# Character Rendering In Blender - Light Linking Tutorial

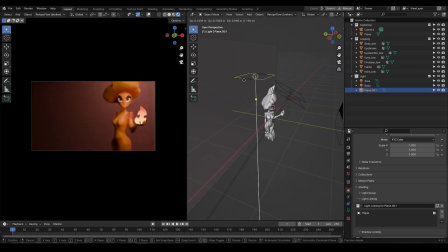[4:11]
I will add the area light for the plane as well with the same procedure, just follow me on this, moving the plane and the light away and just adjusting the settings so I can make that part of the plane more pop up.
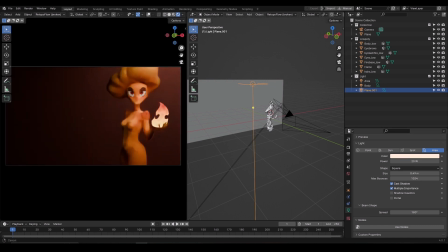[4:22]
Now if we can see the focus of the render, the attention is going on the face. But I feel like her eyes need to be glowing more. So I could just duplicate this light again but the problem is the whole character is brightening up. So this is where the light linking shines the most. I will link this light with the eyes and just like that, this light is only affecting the eyes.
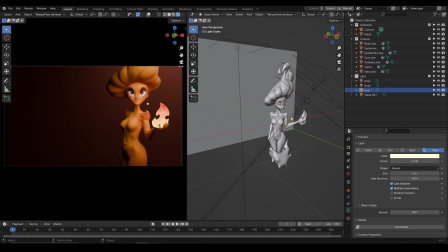[4:42]
We have so much control over lighting now. I absolutely love this feature. So let's see where we are now.
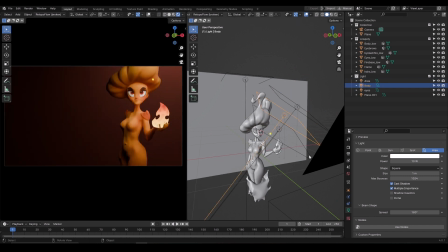[4:47]
Now I have added the fill light, two key lights, one for the body and one for the eyes, not counting the plane. I don't usually change the color of the lights until the very end. I can see that the other side of our body seems very dark.
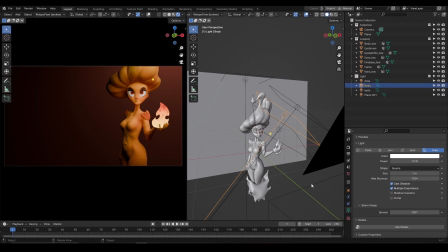[5:00]
I need to add the fill light again. So I will copy this body light so that we would retain all the settings with it and just move around and play with the settings, turning the intensity down a little bit, scaling the light up so we could have softer shadows and just trying to fill those dark places
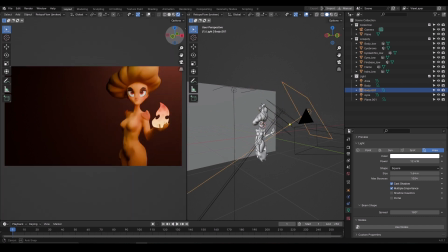[5:19]
slightly i am just making sure that the dark places are not very dark just slightly did this part to brighten up more but no more than
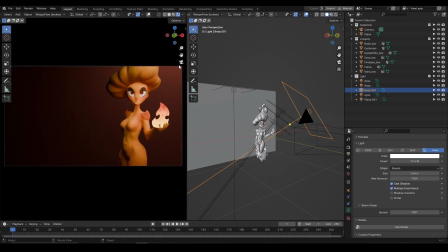[5:26]
our actual key light because we need the attention to where we want and in this situation we point the attention to our front side of the body
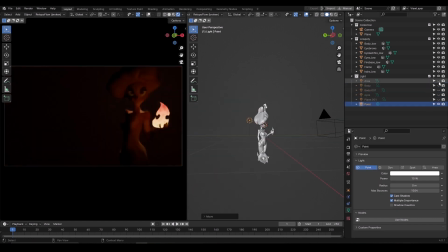[5:32]
and face now i will add a point light real quick this time it is for the rim light let's see if we can get a good highlight without licking it first rim light is commonly used to add contrast to the character.
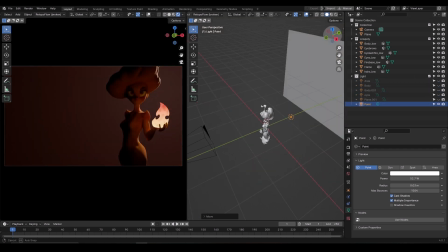[5:44]
It highlights the edges of the character. And I want the rim light to highlight those places where which are less affected by the light.
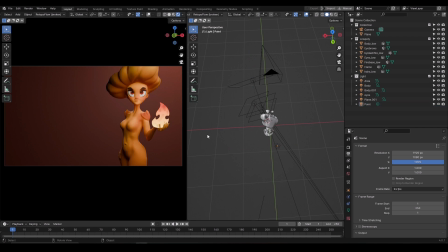[5:51]
This looks pretty good now. Let's render it and see how it looks. Press alpha 12 on the keyboard to render the image.
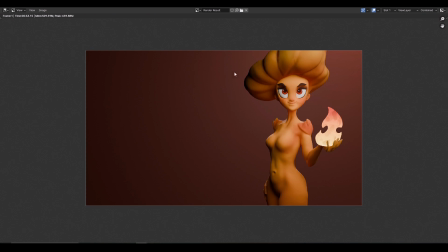[6:00]
This is good. I like it. We have every light doing what it needs to be. Key light fills the main focus of the attention. Feel light filling the darkest part of the model. And And the rim light is highlighting where we wanted it to highlight.
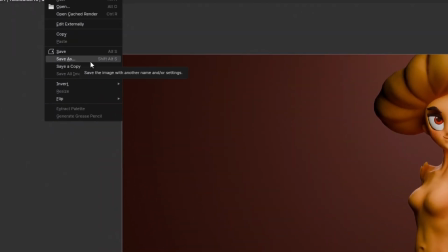[6:13]
To export the image click to save and select save as but I still need to adjust the colors of the light.
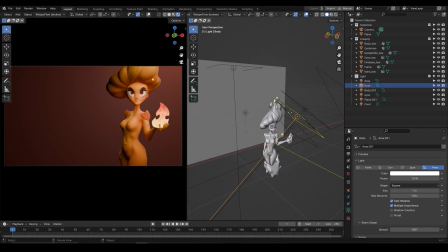[6:19]
Color set the mood. This is a flame character so I will select the body light and set the color to warm. Any warm color will do. I will just try to give it a yellowish tone. I will copy the hex code and paste it on the other lights.
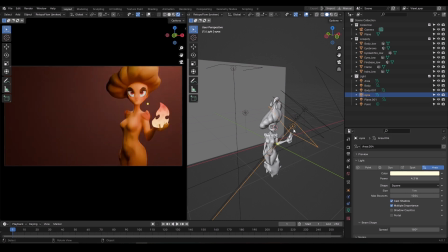[6:33]
I am not copying the color on every light. For example, I need the rim light to be white, so I will not change the color of the point light. This is really a personal preference. The colors of the light are defined by the mood of the scene. With this character, I wanted to add more warm feeling.
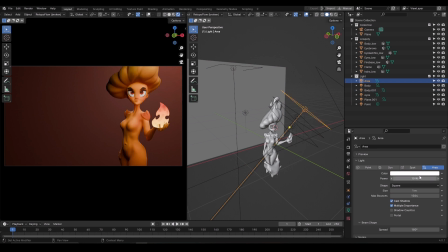[6:47]
This is why I went towards warm colors. It could have a different mood too. For example, dark blue background with some light having warm colors. The rim light and the other fill lights could have contained white or even slightly blue. This is completely up to you.
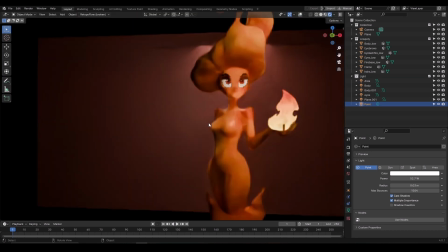[7:00]
This is how I render every character in Blender. Now with Blender 4.0, adding and controlling the light is really easy, I love this feature.
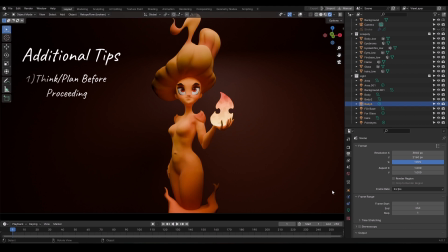[7:08]
Also, there are some additional tips I would like to give you. Think before proceeding. Decide what area of the character you want the audience to look at the most. Don't limit yourself with the lights. This is not a rule or something that you only need to add 3 lights or 4 lights. If you need to add 3 key lights and 2 fill lights for example, go for it.
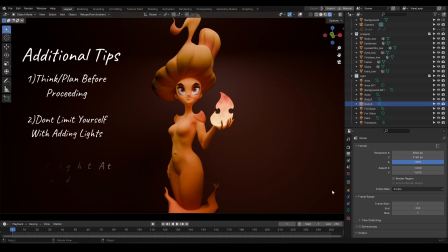[7:27]
There are no limitations. Set the color of the lights at the very end. first place all the lights with the desired intensity and then in the end change the colors of it this way you will not get overwhelmed and distracted this is it thank you so much if you have reached this far in the video please
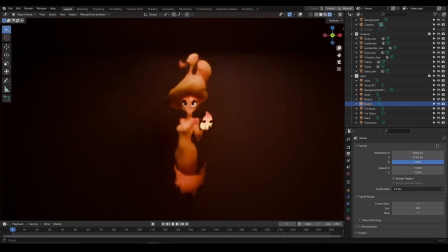[7:43]
drop a like and a comment again if you want you can get this model from my art station store do tell me what
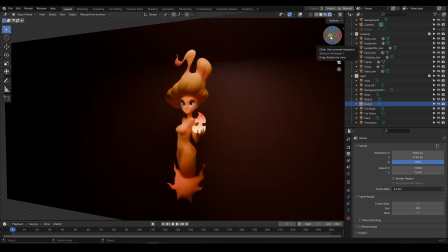[7:49]
other topics you would like me to cover related to blender in the future until next time take care